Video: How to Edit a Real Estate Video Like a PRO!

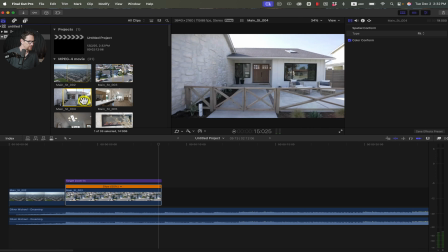(4:09)
I'm going to let it just go all the way up to here. Right, maybe there. And I'm going to hit O for out and then hit E to bring it on the timeline.
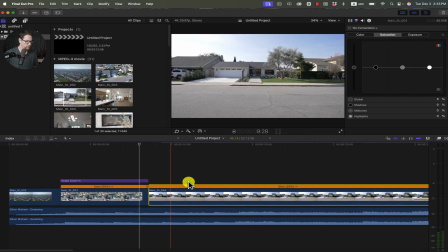(4:22)
This one, I'm going to reduce that to 25%. So right there, I'm going to have it go into the interior shot.
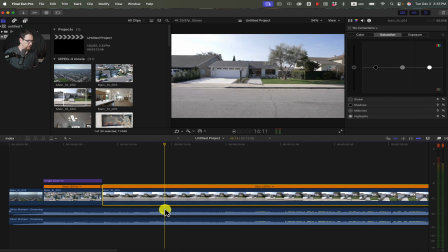(4:39)
So I'm going to do a zoom through on this shot. So that's the beat one of the next measure on the music. So what I'm going to do, I don't know why this music's on here twice. I'm going to take that off. Is I'm going to back up just a little bit before it gets to the one on the beat,
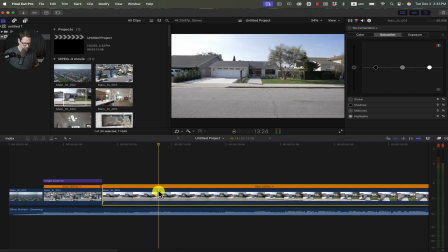(4:59)
And then I'm going to hit Shift B for a speed break.
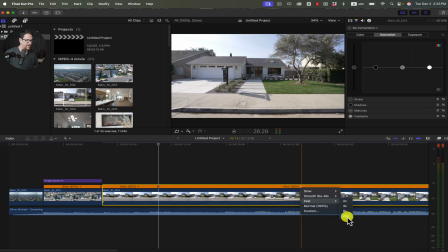(5:05)
And then I'm going to speed the back half up of this by 20 times.
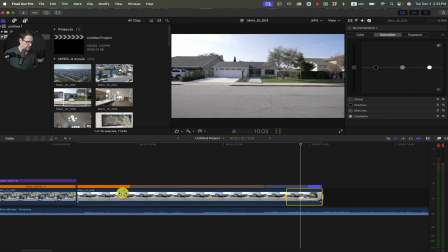(5:13)
I'm going to see how that looks. It can be a little bit of trial and error when you're trying to figure out exactly how far back you want to back it up before the beat. But let's see how we did.
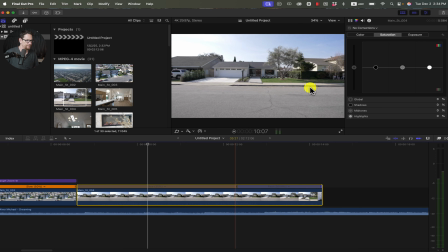(5:31)
Okay, I think that's perfect. And I'm going to boost the saturation on this. I tend to boost the saturation quite a bit, or a decent amount on my exterior ground level footage with my Sony a7S III,
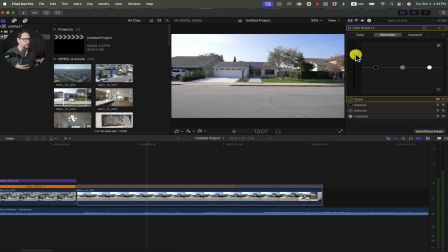(5:45)
because that's what I found, that the S-Cinetone color profile, for whatever reason, on exteriors, it's great to boost the saturation a little bit. On interiors, not so much. So just something to keep in mind.
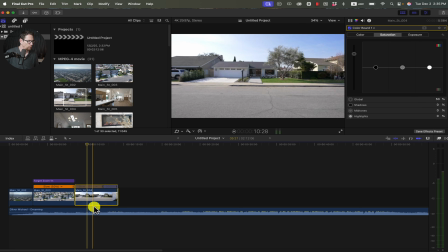(6:02)
And then I'm going to bring in the interior clip, and then I'm also, after that, I'm going to change this music here because I want the beat to drop right there.
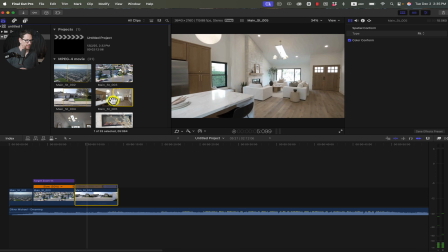(6:13)
Find my in point,
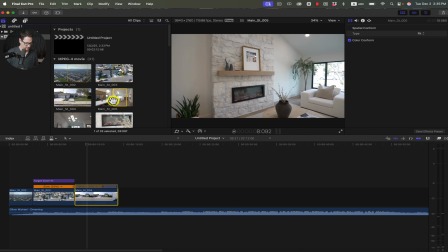(6:17)
out point, bring it on the timeline.
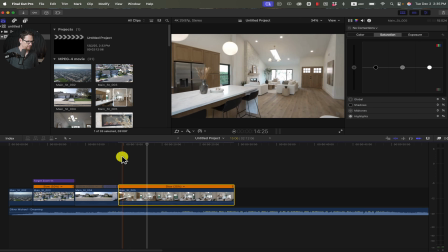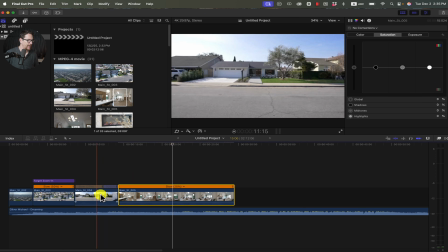(6:25)
So I want to go to where I want the speed ramp of this second half of this zoom through, where I want it to stop or slow down.
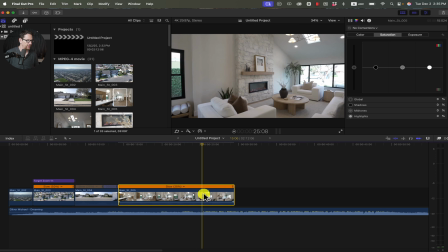(6:33)
And I want it to be right about there, I think. I'm going to hit Shift B,
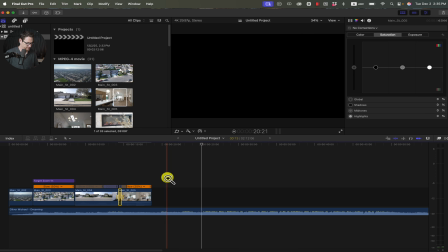(6:40)
speed up the first half, and then drag the handles out.
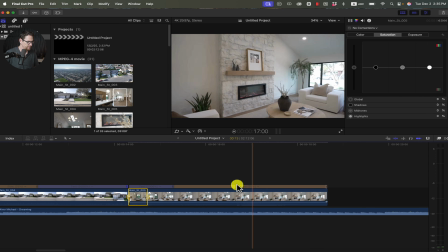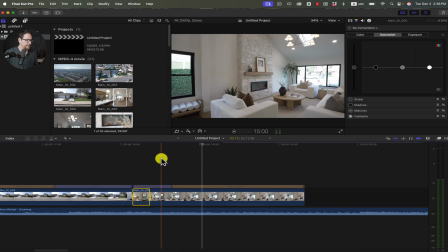(6:54)
That's cool. It'll be even better if the beat is dropping right there, so it makes it a lot more impactful.
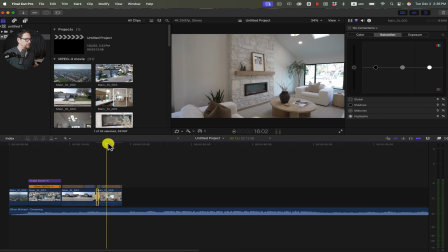(7:00)
You always have to pay attention to the music when you're doing this, because it does play a big role in the overall feeling or impression that people get when they watch these back.
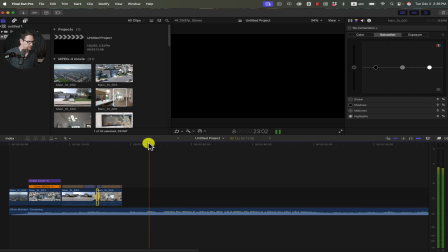(7:12)
Okay, so that's where the beat drops. Right there.
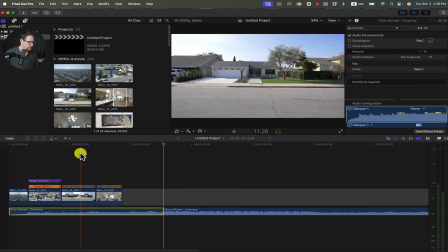(7:18)
So I'm going to hit Command B, and then I'm going to go back here and see where the beat drops again over here.
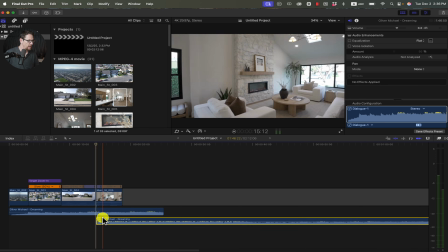(7:27)
Right there. I may not get this perfect, but we're going to see how it sounds.
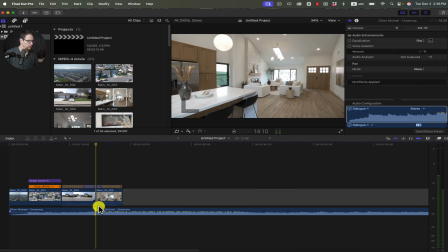(7:35)
And if I need to nudge it around, then I can do so. That's pretty good. I think I got it. So what I'm going to do, so it sounds a little less abrupt,
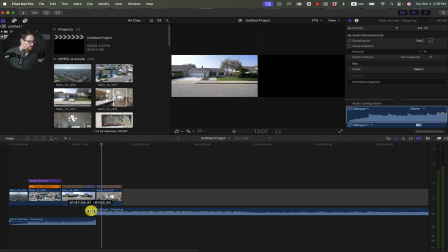(7:48)
is I'm going to click and drag this to extend this audio a little bit, and then I'm going to fade it in.
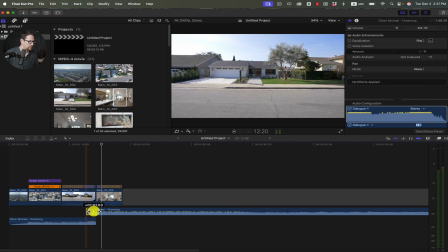(7:55)
That way it seems a little more seamless.
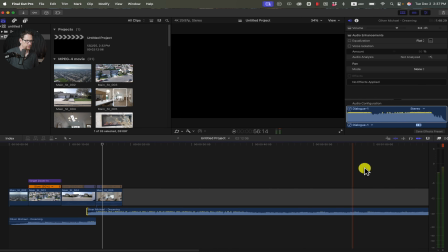(8:04)
That's cool. I am clipping here a little bit, so I think what I'm going to do is I'm just going to drop the volume of everything by -1.